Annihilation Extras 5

I also have a small part as Katie, one of Lena's students at the beginning of the film.
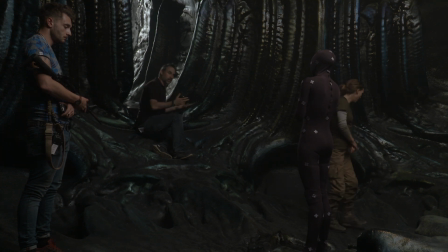(8:41)
So I met Alex on Ex Machina, and he had this idea for what would usually be a typical action scene to make it something a bit more interesting and different and pushing the boundaries.
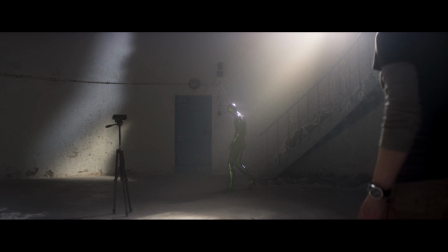(8:55)
And because I have a background in dance, we spoke a lot about it and how we could make a scene which was
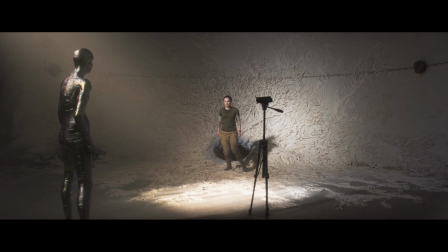(9:02)
like a dance but not actually a dance, and that's how this whole kind of idea evolved.
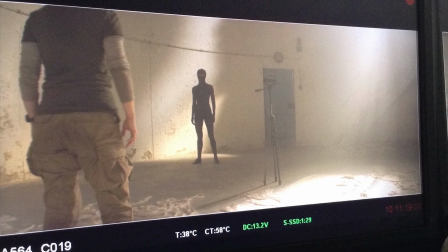(9:09)
Bobby, who was the choreographer for the end sequence, and Sonoya, who plays the humanoid,
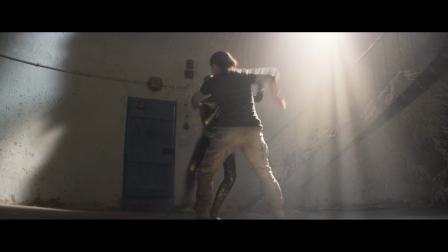(9:13)
we did a whole fight choreography that was coming from almost a dance to have sort of a different flavor than a usual fight.
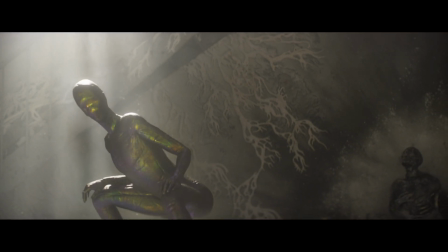(9:22)
When the humanoid is going to be fully formed, it will be a kind of featureless,
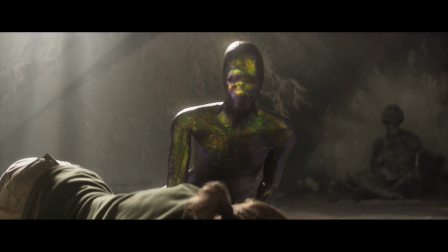(9:31)
quite androgynous shaped person. So this is all going to become that in VFX, who eventually sets on fire.
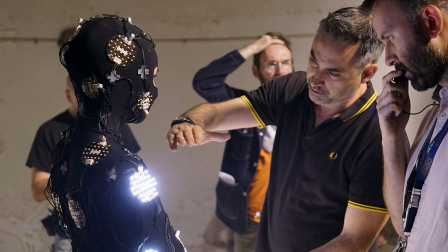(9:42)
So then that's why I get changed into a very cool and expensive LED suit later.
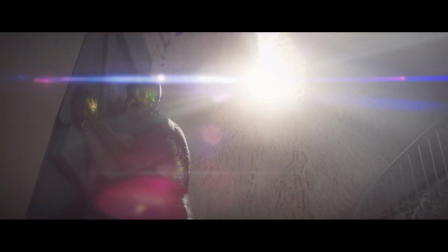(9:49)
It's been really great to get to work with Sonoya. She's obviously a professional ballet dancer,
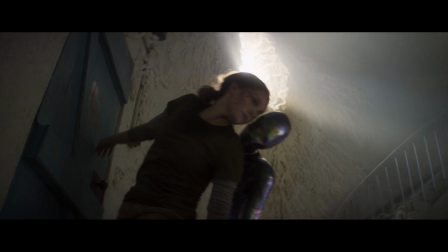(9:55)
so she has this real ability to a really great gift for movement,
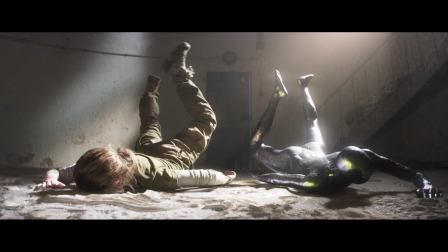(10:01)
and so I really give her any credit for the symmetry of it, because I feel like I'm sort of doing what I would do and then she's kind of mirroring it.
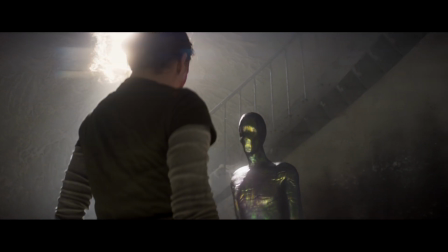(10:11)
The basic idea was to have an alien that was truly alien, that was not like us in any way.
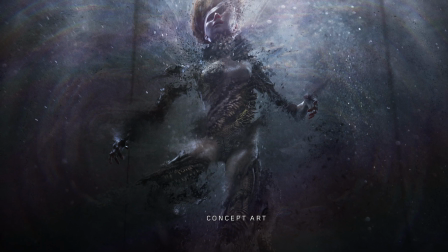(10:18)
It needed to have a kind of otherness. And that does then present you with a problem.
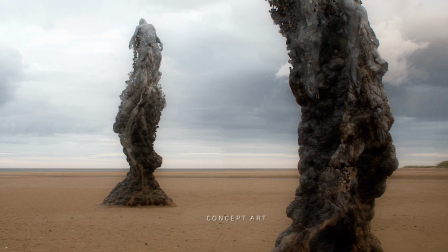(10:24)
If the alien is affecting everything else, and everything else needs to have an otherness,
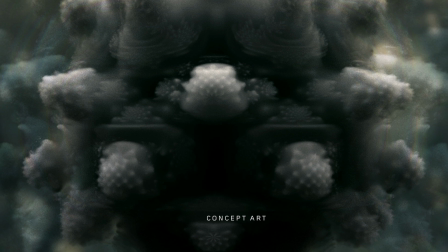(10:30)
and the closer you get to the alien, the more other things get, and then when you meet it, it needs to deliver on the promise of being very other.
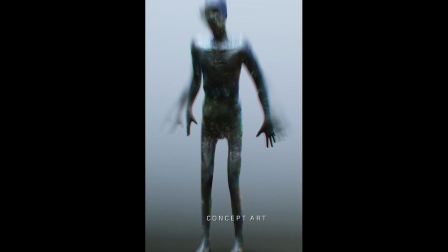(10:37)
It's a problem. It's difficult. If the alien wants to eat you, it's easier. I mean, look, I'm not being disparaging about one of my favourite movies of all time, actually, is Alien, which is about an alien that wants to eat people. But at least you have something to go on, which is it's a killing machine. It's dangerous. It's fast. Yeah, it needs to have claws or teeth or something.
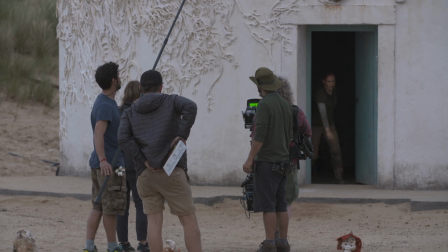(11:01)
If it wants to teach you about its galactic federation and improve your culture,
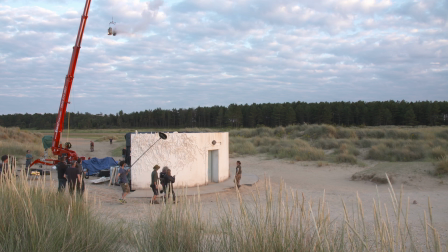(11:06)
you know, then it's intelligent and smart and it's motivated.
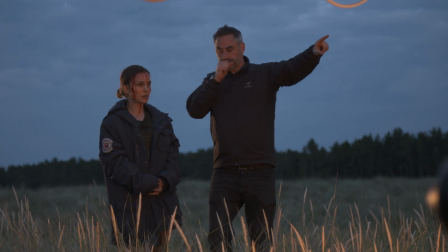(11:11)
It's motivated by the same kind of things that motivate us. This thing is not motivated by any of the things that motivate us.
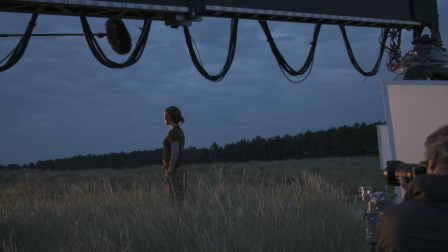(11:18)
It may not actually be motivated by anything. It might be like a spore or a mushroom or a cancer, or,
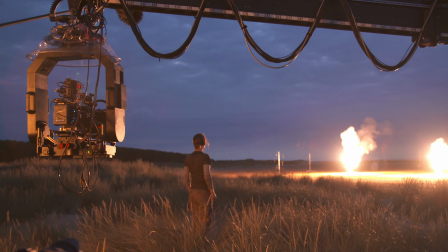(11:25)
you know, and have no real sentient qualities at all, just echoing qualities.
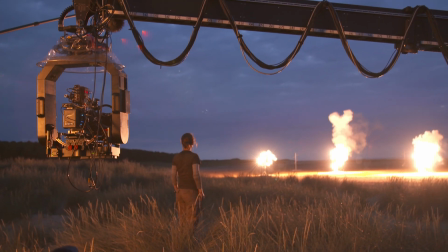(11:29)
Who knows, you know?